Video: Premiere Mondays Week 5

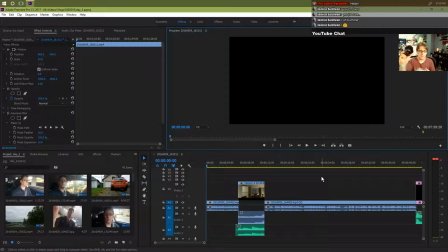1179s
When I shoot my vlogs, by the way, I shoot with an 18 millimeter wide angle lens, so I don't have to hold it way out yonder. Let me show you on this camera. So I have an 18 millimeter lens. I don't have to hold it like this to talk. You know, I can hold this pretty much right here in my face and talk, and it's just fine. And I can get all the angles that I need. And in case you didn't see it, cell phone. I know it's hard to see on the small thing. The other way that you can go is with something like this, which is an Osmo. This is from DJI. It's fully stabilized. It has batteries in it. Yes, it does. Okay. So you can see here that the video is fully stabilized. So if I move the camera, it keeps nice and level and smooth. This is great. It's not great for shooting selfies because it has a 2.8 fixed aperture, and even at arm's length it's still a little blurry, so that's not ideal. But DJI makes a mobile version which you just put your phone on, and it is awesome. And I'll show you why that's important as we do more editing.
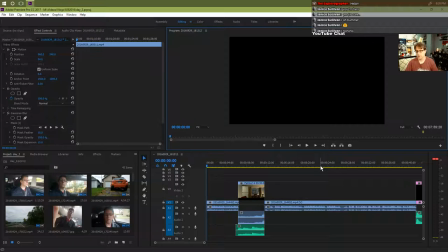1253s
So let's go back to the screen here and talk a little bit about a vlog and how it works. So generally I start my vlogs out with an intro, so I just kind of explain what I'm going to do for the day.
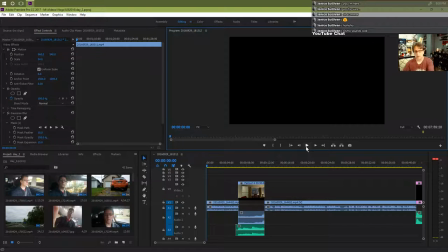1269s
So, you know, I'm just saying, well, let me give you an example. We'll watch the beginning of this vlog and you can see.
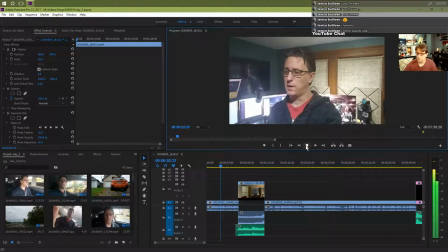1276s Hey guys, well, I told you I'd do a vlog here on Thursday, and well, it's typical New York, so it's raining outside.
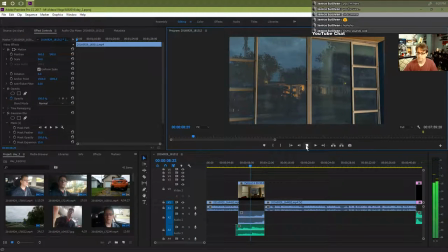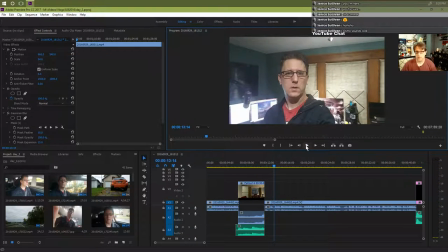1288s
And okay, so you can see right off the bat that I had a little bit of creative license with the clip, and I started it out with what I do is I shoot the whole intro, and I will put that link down there, Janice, for sure.
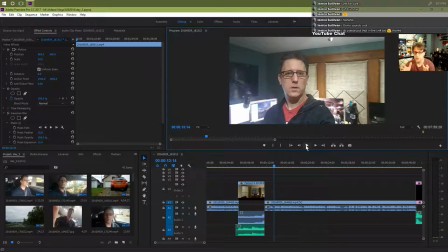1306s
And sometimes as soon as I get home from shooting the full day's worth of video on all my devices, whatever devices I'm going to shoot on, and remember, back in week one, we talked about making sure that all your formats are the same so you don't have to convert formats and get them
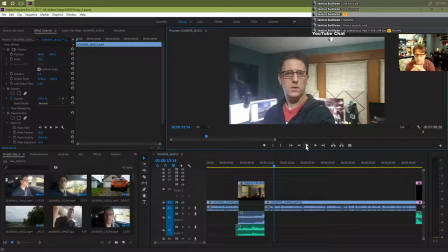1322s
all the same before you do your edit. So you want to decide all of that first. And once you start doing these, you don't have to make these decisions each time. Once you start doing these, it's just like, oh, get the camera out, shoot it, edit it, post it. I mean, it's pretty quick. So as soon as I'm done at the end of the day, I come home and I watch all of the video.
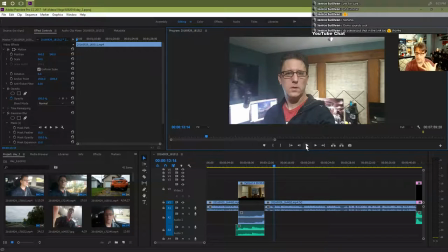1341s
And as I'm watching the video, I'll pick up mistakes, or, you know, I'll try to listen to it like, is this interesting? Is this part any good? Do I like this? And I'll start hacking it up with the Razor tool over here in Premiere, and I'll just slice up where I think.
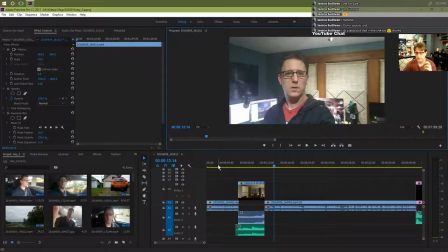1358s
So I kind of wanted to make a joke because I the way I kind of said it's typical weather in New York, I gave it the old New York thing. Thursday and- and, well,
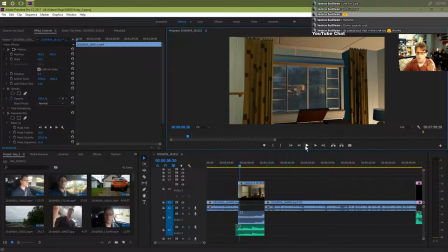1366s it's typical New York, so it's raining outside.
So I didn't know I was going to do this until I watched it, and I'm like, oh, you know, this would be funny. Every time I play Fallout, it seems to be raining in the video game, so why not put a little clip in there?
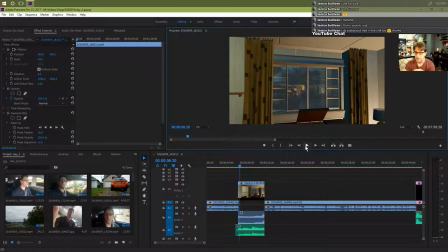1380s
And I knew that not everybody would, like, know it was even Fallout. They might not even know it wasn't, like, a real house just looking out the window. But those who know the game will know the music, and they'll know that it's Fallout, and they'll kind of relate to that. So I thought that was kind of cool, and it's something that, you know, I didn't just stick it in there because I had seen it somewhere.
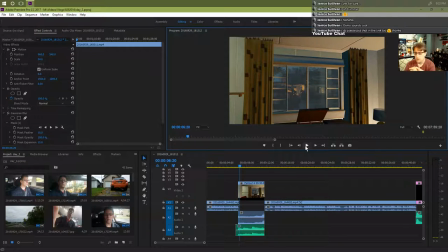1398s
I stuck it in there because I'm a big fan, surrounded by Fallout stuff and Star Wars stuff. So you see a lot of Star Wars jokes and Fallout jokes in my video. And the idea of the vlog, right, like I said, is so that people can kind of get a behind the scenes of your life.
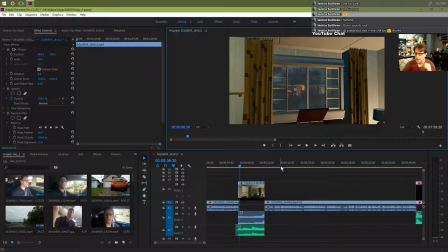1416s
That's what it's all about. So I did that. This whole intro, I talk and talk and talk and talk.